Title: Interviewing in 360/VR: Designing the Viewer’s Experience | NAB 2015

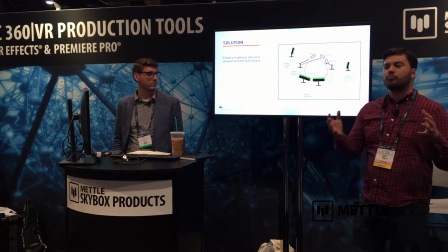And help connect everything to... Bring the viewer into it a little bit better, and graphics were a big part of that.
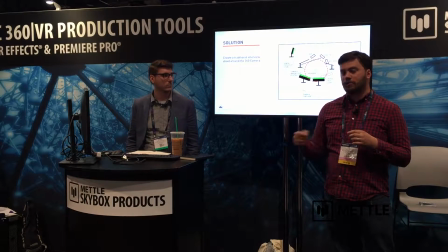But the one solution that we also decided to do was we wanted to shoot a traditional 2D video along with it.
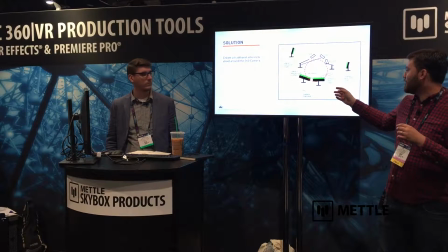This is my really crappy shot clock for this, but the idea was, like, it wasn't just these three subjects,
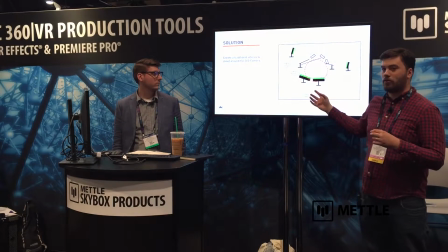but we had an entire set around it, right? and this brings in that whole 360 element of having something interesting going around.
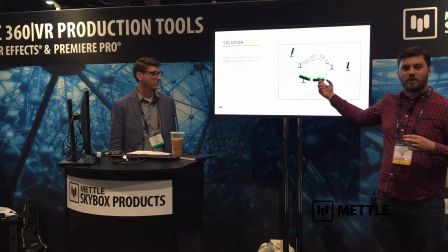One of the shots we used was a five-foot slider,
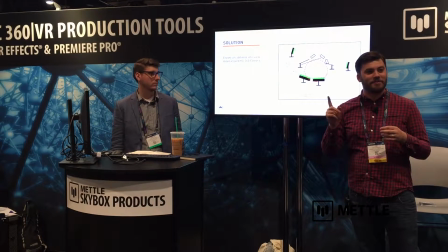and the shot, I think, gets used once, and it was because my editor felt bad that I was on a slider for 20 minutes and not ever used the shot,
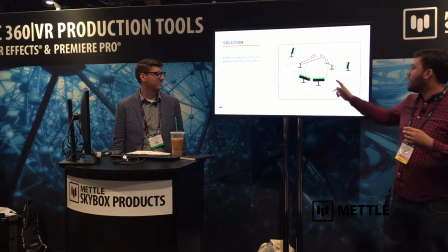so she snuck it in there at one point, and I don't think it's actually useful. But the whole time you get to actually experience being like, can I pop it up to the YouTube?
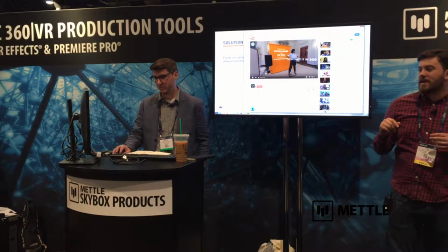So, yeah, this is our video. The other shot we had was Colesimna actually filmed the photo shoot that we had with First Lady as well.
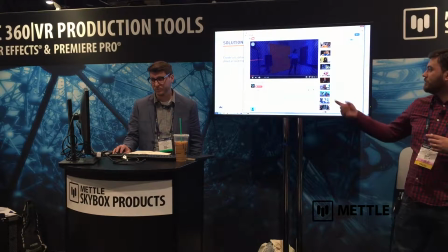And that was sort of our introduction to this. And then we had our first graphic. Can you push through there? Wait for a float.
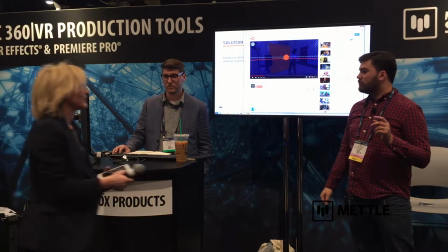Uh, yes. Can you hear that? I'm sorry, I'm just going to interrupt it. Yeah. Sure.
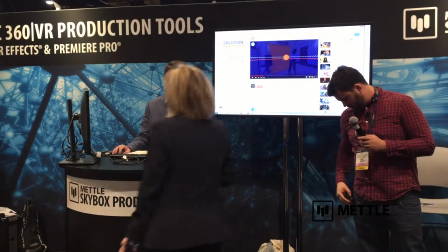Can we grab it? Okay.
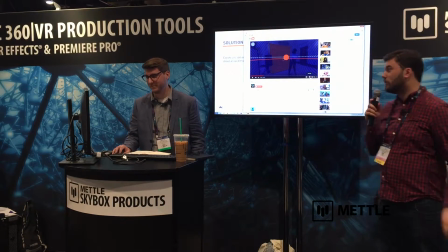Sorry, can you hear me? Hello? All right, there we go. Okay, so, yeah, so, do you mind probably going to listen down here?
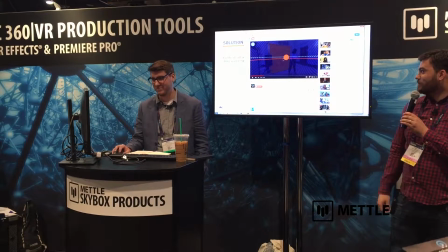We're working off a phone, so very well. But, so, anyway, we put this whole, you know,
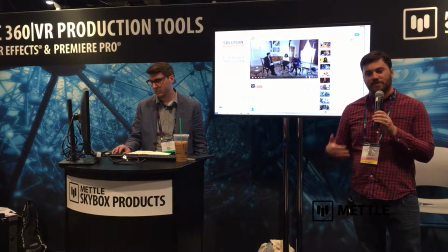traditional 2D set around, and it's funny, one of our editors has a lot of friends in the academic field for VR,
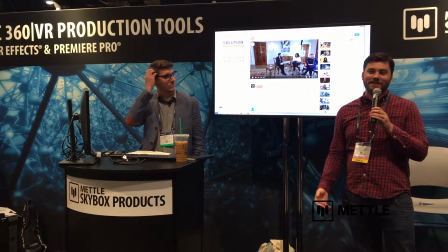and she had asked them what they thought about it, and they were like, well, you know, it doesn't really feel like you actually use 360. It feels like you're really afraid to use it because you didn't embrace it. You still shot in 2D, which I think is a really interesting point that I actually really am interested in debating.
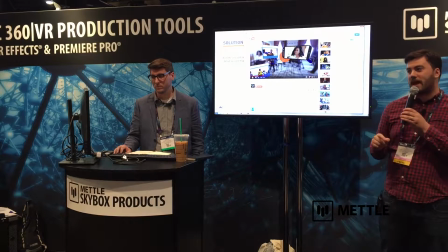But what I think it really helped us with is it helped address a lot of the issues that we had. Do you mind going back to those slides for tag-mong-out notes? So yeah, so how did that help us? So the lack of visuals, it would have been really easy for us to still shoot in 2D and then remove our entire, like we could have shot a plate of everyone in the room and removed it in post, and you never have known that 2D should happen. But like I said before, having that entire set gave someone something to look at when they looked around, right? I think in 360, you want to, not necessarily, you want to focus people on what they want to look at, but you want to at least reward them for having the courage to kind of look around and do stuff, right? So that was a big reason to kind of laugh, a little slider. Back to the connection, right? So we got those close-up shots in. Do you want to go to that quick? I'm going to get good.
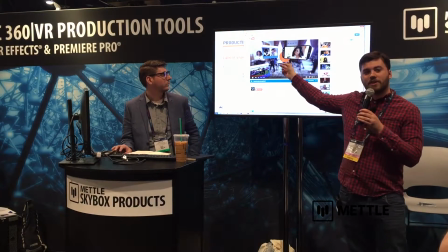So like in this instance, right, we're using our tight shot from our traditional interview setup,
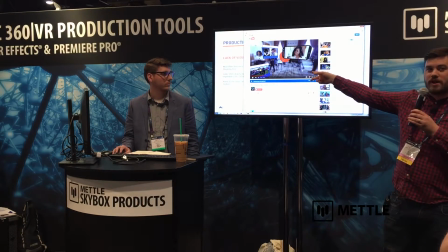and while the graphics are happening behind us, and while we have it kind of blurred out in the background, it's also how we're hiding cuts, right?
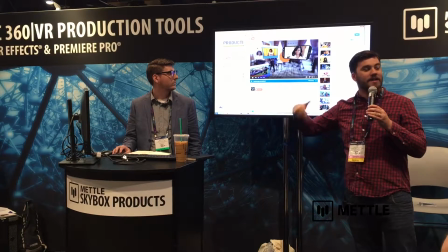You have a 20-minute view, and you cut it down to 10 minutes, like you have a lot of cutting happening, and like hiding that in 360 in a good way is difficult to say at least. But being able to incorporate videos was something we knew we wanted to do because this whole piece is about social media and how the first lady uses that.
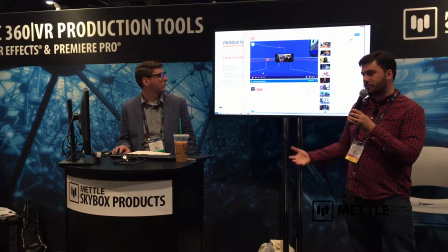So having these kind of like phone placement was a big breakthrough moment for us where we could figure out,
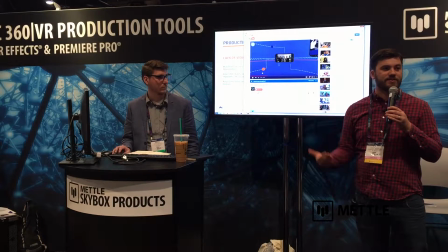oh, this is how we're going to show a lot of other content other than the one 360 shot that we have. All right, so yeah. And then, also, going back to our inexperience, it was a huge fail-safe for us, because at the very end of the day, we knew we would leave with at least a regular, traditional interview with the First Lady, and not have to rely on two experimental cameras in a lot of ways. We actually partnered with Jaunt and told us in the 360, and it was tight.